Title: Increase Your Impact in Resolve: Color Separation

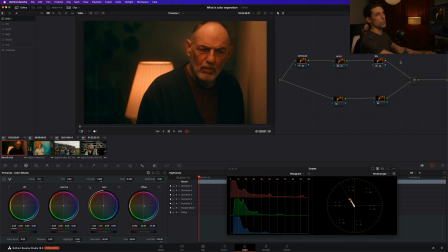243s
So just to give you a sense for how this would work, I'm going to switch over to my gain for a moment and warm things up a little bit more. And now I'm going to switch back to my offset and I'm going to cool that off on that side. And that's getting me a little bit more color separation that I had a moment ago.
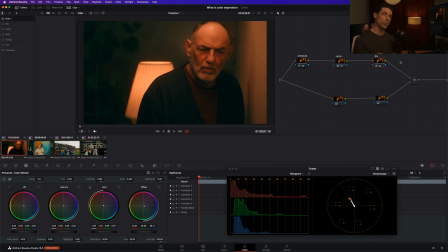260s
Now, the other thing you want to be mindful of when you start moving off of just doing pure offset for your balance, it is pretty easy to go too far. You want to make sure that you're not moving into the realm of an odd or unnatural looking reproduction because you can push color separation too far,
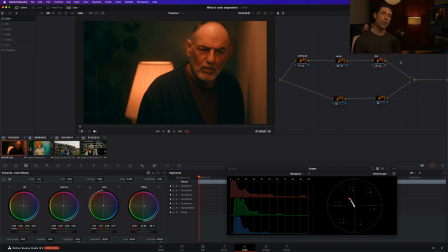275s
just like you can push anything too far in color grading. So be mindful of that. But with that caveat in mind, don't be afraid to move off of just using offset. Experiment with your lift and your gamma and gain and see if you can't get even further in that direction of really maxing out and articulating the colors and hues within your images.
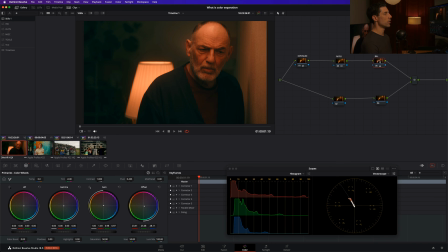294s
All right. So I think that's a really good start on this image. And I'm actually going to do one other thing. I'm going to go down to the secondaries branch of my node graph. I'm going to flip my color space into HSV, and I'm going to set my channels to channel 2 only, so that I'm only working on the S, or the saturation channel, within this color model.
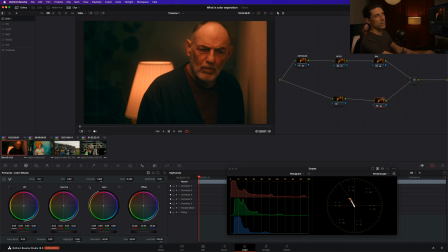312s
And I'm now going to increase my gamma and play my gain against it and see if I can't get a little bit more color separation by doing that. I'm going to go off and then on. Can go a little bit further with that maybe.
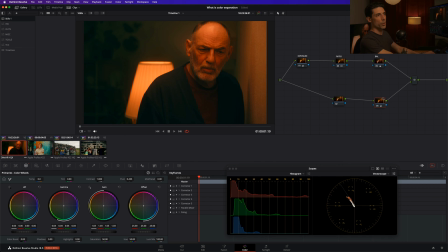326s
This is going too far, kind of on purpose. Like, that's starting to feel a little bit strange in my subject's skin. But here's something else you can do. Let's go back to our balance, go back to our offset, and rebalance a little bit. So again, you want to be mindful that you're not getting overcomplicated or overcooking the grade.
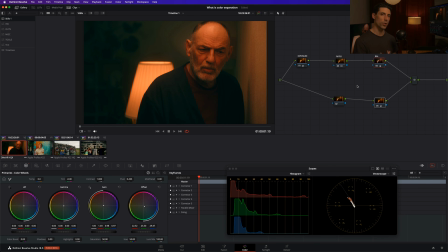345s
But if we're trying to max out color separation, sometimes you just got to try. Sometimes you just got to push it and then back it off a little bit from wherever you land, if your goal is to max that out. So if we look at just this balance and saturation node, remember just a moment ago when we turned this look on, it was already looking pretty decent in terms of color separation, right?
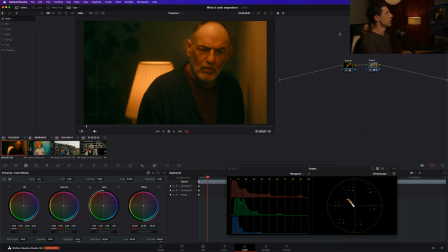362s
And if we really rewind the clock and turn everything in our local grade off and everything at the shot level grade off and grab a still of that,
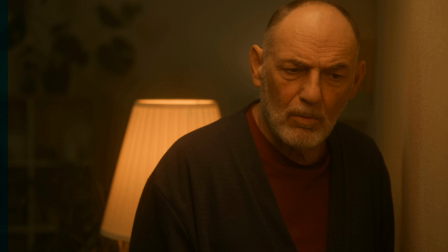370s
you can see just how far we've come simply by being mindful of color separation.
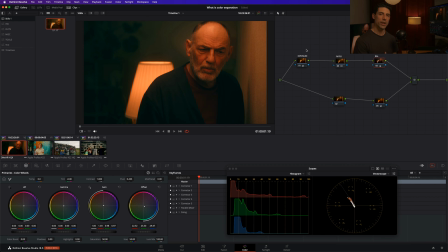376s
And this is just our primaries. This is just our first pass. So we can continue to pay attention to opportunities to introduce color separation throughout the rest of this grade. But look how far we've come just by being mindful of our color separation dimension of things in setting up our overall look and doing our initial grade on the image.
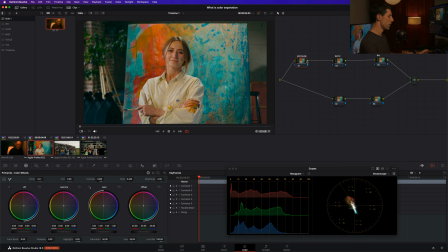394s
Let's go over here to shot number 2 and look at how things go in this shot. So same thing, I'm going to set my exposure and my contrast. Those are both looking pretty good, to be honest. Maybe click up my contrast a hair here. And let's go over to our balance node. Work that offset to kind of warm things up a little bit.
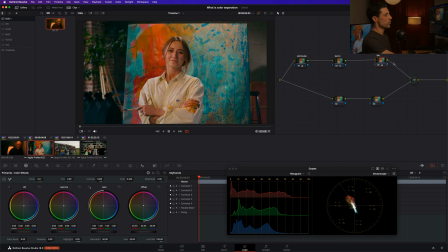414s
Another really good rule of thumb that you can use when you're trying to introduce color separation, make sure that you are straddling at least 2 quadrants of your vector scope with your signal mass. Just an easy sort of counter example. If I push this way the heck up here, whole signal's living up here in this single quadrant, I've got super low color separation, right?
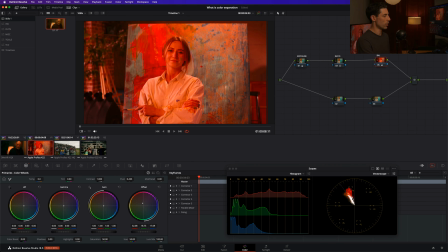433s
Because everything is some flavor of red, yellow. Whereas if I go back down to where I'm kind of straddling my bullseye a bit more, I'm getting much more separation between the colors in my image. Okay. And here's another example where you can absolutely try to play your gamma
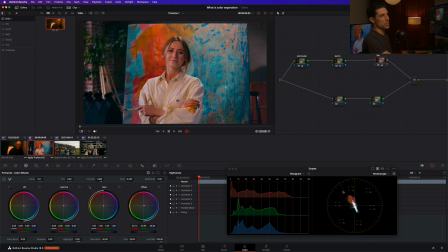452s
or your gain against your offset adjustment and just see what you can come up with. There's no right or wrong way to go about this, but it's something that you can definitely experiment with and see if you can get some interesting results.
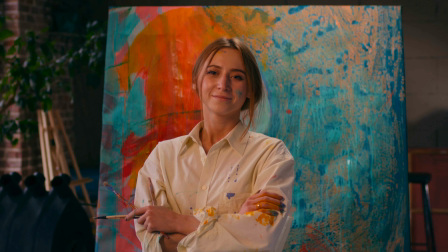464s
So continue to play around with those primaries and see if you can get something fun, but that's already a nice adjustment over where we started here on this image.
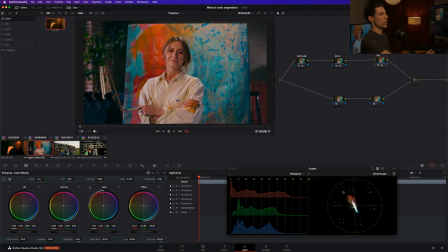473s
Okay. Let's move on to shot number 3.
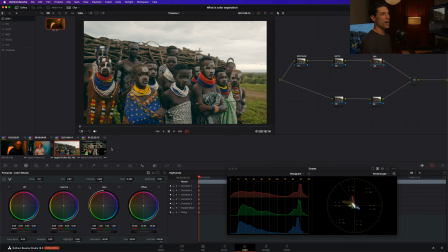477s
Shot number 3 is one where I think right out of the box, the main thing that I'm seeing is I'd like to increase my saturation. I could, by the way, do this with my actual saturation knob, and that would work fine. And maybe that's exactly what we need here in this shot. So we could try that in this shot.